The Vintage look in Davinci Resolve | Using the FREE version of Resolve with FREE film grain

And I'm also going to take a couple of chunks out of the footage because I want to give it that kind of broken feel. Now in our first one, I'm going to change this clip speed and under frames per second. Let's change this to 18 because in the old Super 8 cameras, before they went to 24, they were actually 18.
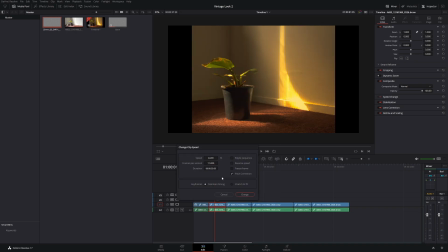766s
Now in this one, let's change it to 11. And we'll leave this one as normal. Actually, we'll change it to, so it's slightly off. So say 22. And this one, I mean, it doesn't really matter. We'll change it to 18. 17, that's fine.
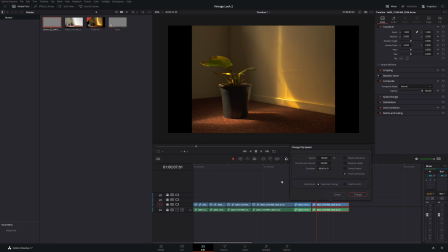784s
And we'll just change this one to, let's say 14. Just make this one a little bit off. Actually, we'll leave it as is. Alrighty, now let's get our film grain back. So let's play this back, but let's play it back in the color page. That way it'll keep repeating. So let's go to our first one.
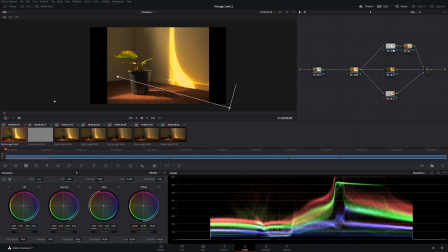802s
So again, control left and go big screen. Now pressing spacebar to play it back.
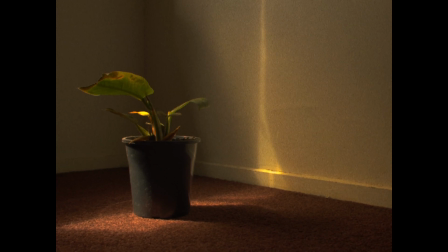807s
And as you can see, all those little cuts that we've made and those frame rate changes we've made, we've got that nice stuttering film look.
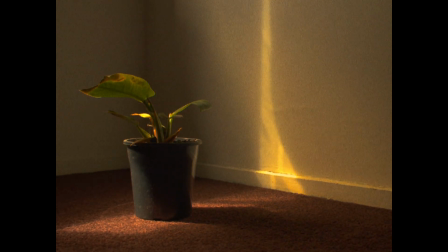815s
And how good does that look? We've got this great vintage look. And of course you can go further with this. You can make it darker if you want, you can brighten it up, you can make it softer, you can make it sharp, you can do whatever you want. It's completely up to you guys. I recommend experimenting it. You could make it even greener.
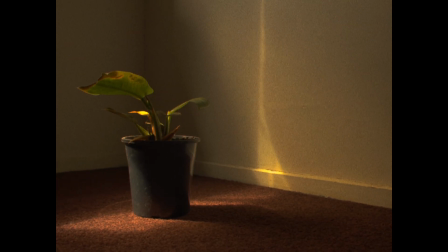831s
Again, anything you want to do, just go and do it. I mean, that's what color grading is all about. It's all about experimenting.
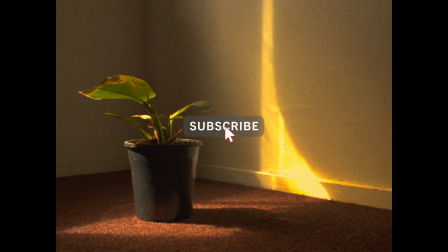836s
So if you enjoyed this video, make sure to like and subscribe. I'd really much appreciate it.
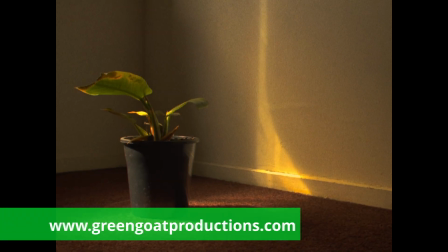841s
Thanks for watching. I hope you have a fantastic day. I've been Drew from Gringo Productions, and thanks again.